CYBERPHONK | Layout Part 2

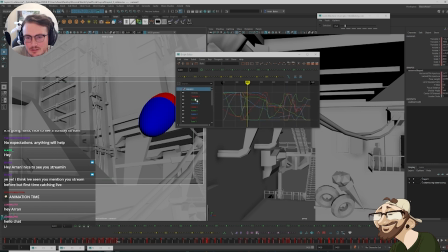[42:35]
Oh, ignore that. Select the camera. In the Z here, we're slowing down too much.
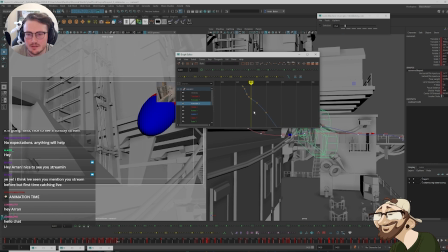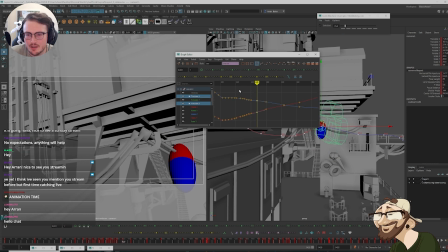[42:50]
And the X. So here, let's just try smoothing it off. Because we're coming through, we're picking up speed. It just feels like it starts to slow down here.
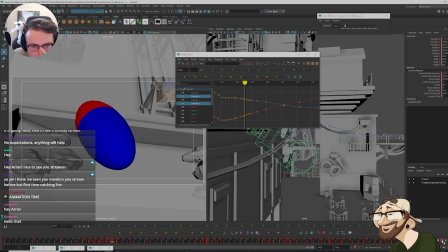[43:07]
Let's just play it. Yeah, it slows down.
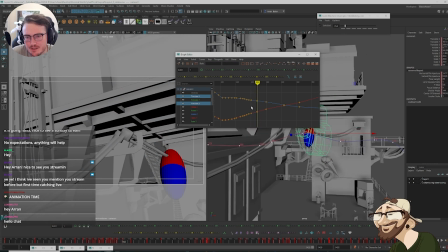[43:13]
So I need to look at these curves and see exactly what they're doing.
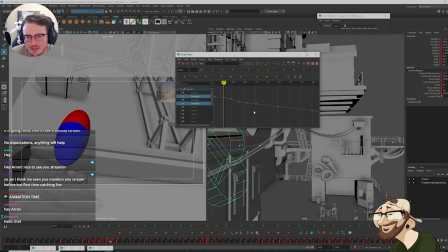[43:20]
Because it's here, we're coming through.
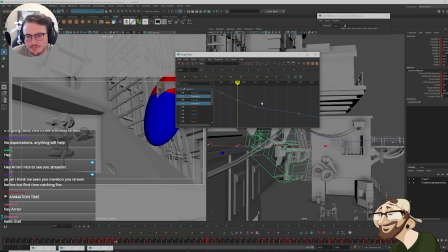[43:29]
And then this. I want to make sure that I'm on this, that it stays on the right third.
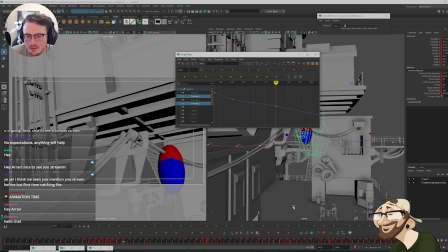[43:36]
But I think we don't need to travel at this stage. We can probably travel a little further across. Because right now we're kind of sticking in that right corner too much. And I want it to be a little bit more centered here.
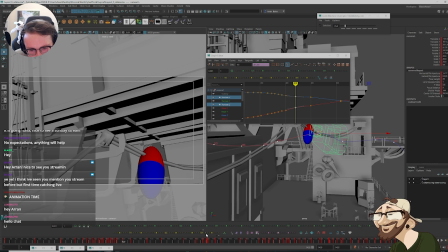[43:52]
So we're just going to traverse across a little bit more.
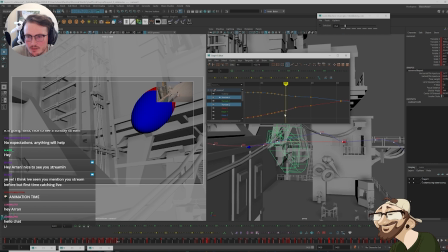[43:59]
And then I need to smooth out
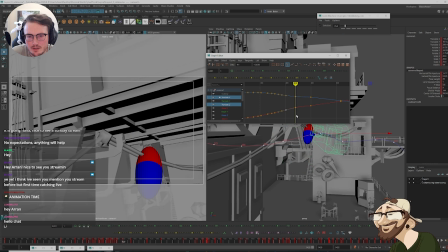[44:04]
that curve there. So we're coming through.
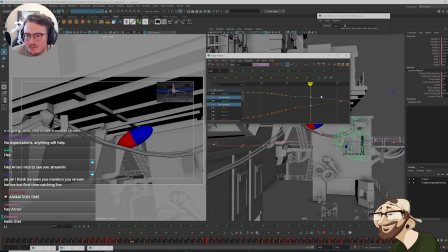[44:10]
And then here as well. For some reason, we're still not traversing very far across.
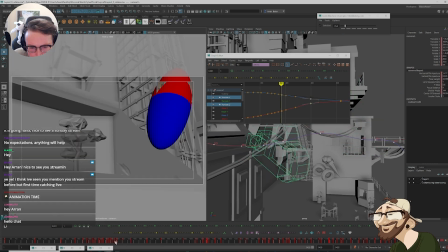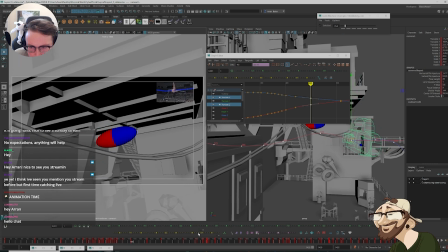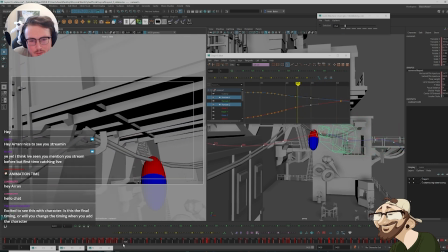[44:36]
So I think in these flips, I'm going to need to... We have this hurdle here. Then we catch and grab. I think I can maybe make the catch happen earlier.
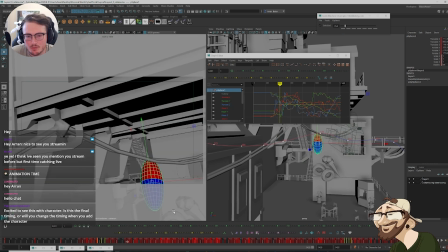[44:48]
So on the staging here, when we get to this stage, I don't think we should be as far forward. And then we split the difference. So I think it's mostly the Z. So it's this going backwards and forwards.
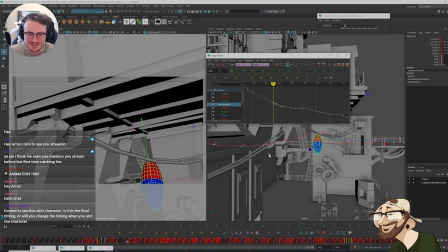[45:02]
The only tricky part of this is we're actually on a diagonal. So it's not one axis. but we're swinging left and right either side of it at the same time. So this is going to be quite tricky. I might be able to use a layer in here to just like bring it back, but preserve everything underneath, just so we retime where positions are at certain times.
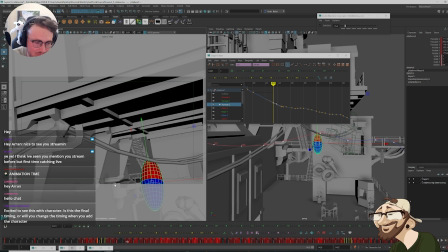[45:23]
Yeah, I'm excited to see other character too. Is this the final timing, or will you change the timing when you add the character? So this is ideally the final timing. So like the timing of where the character is at certain points, for the most part, is going to stay this way.
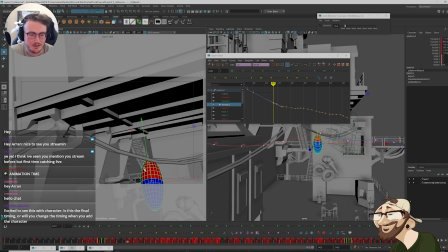[45:38]
Where this ball is, this will be the character, and this is hopefully what the timing should sync to. But the camera just needs repositioning. So yeah, it's going to be pretty dynamic with the jumps.
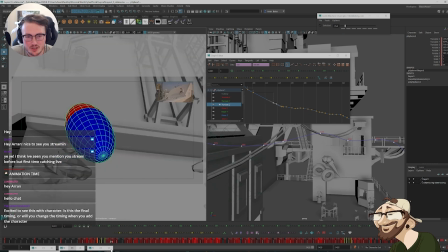[45:53]
I mean, obviously the spacing is going to change a little bit, but the general positions and the timing of things, it is synced to the music.
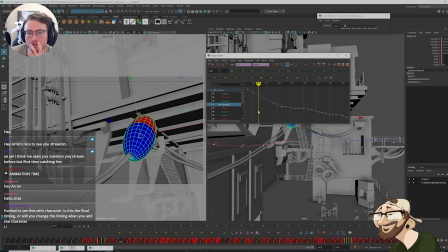[46:01]
So in here, I just need to make some small adjustments, really. So I think from here, what I'm going to do is I'm going to create a layer.
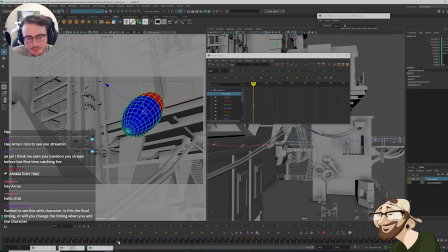[46:14]
I want to even out the distribution of the speed at which we're coming through here,
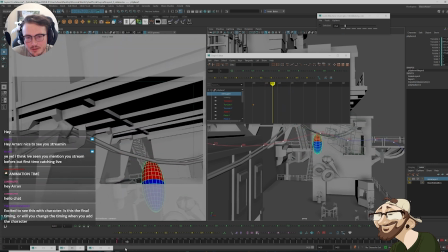[46:20]
because there's sections through this stuff where it feels like we're slowing down too much,
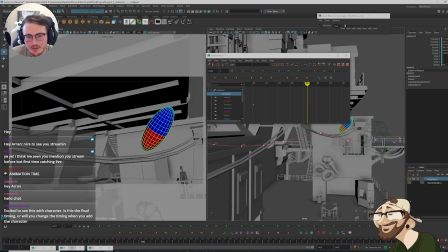[46:24]
but then we were quite fast here. So I just want to split that difference. So if at this point here, let's just make sure that we preserve the coordinates when we get to this stage here.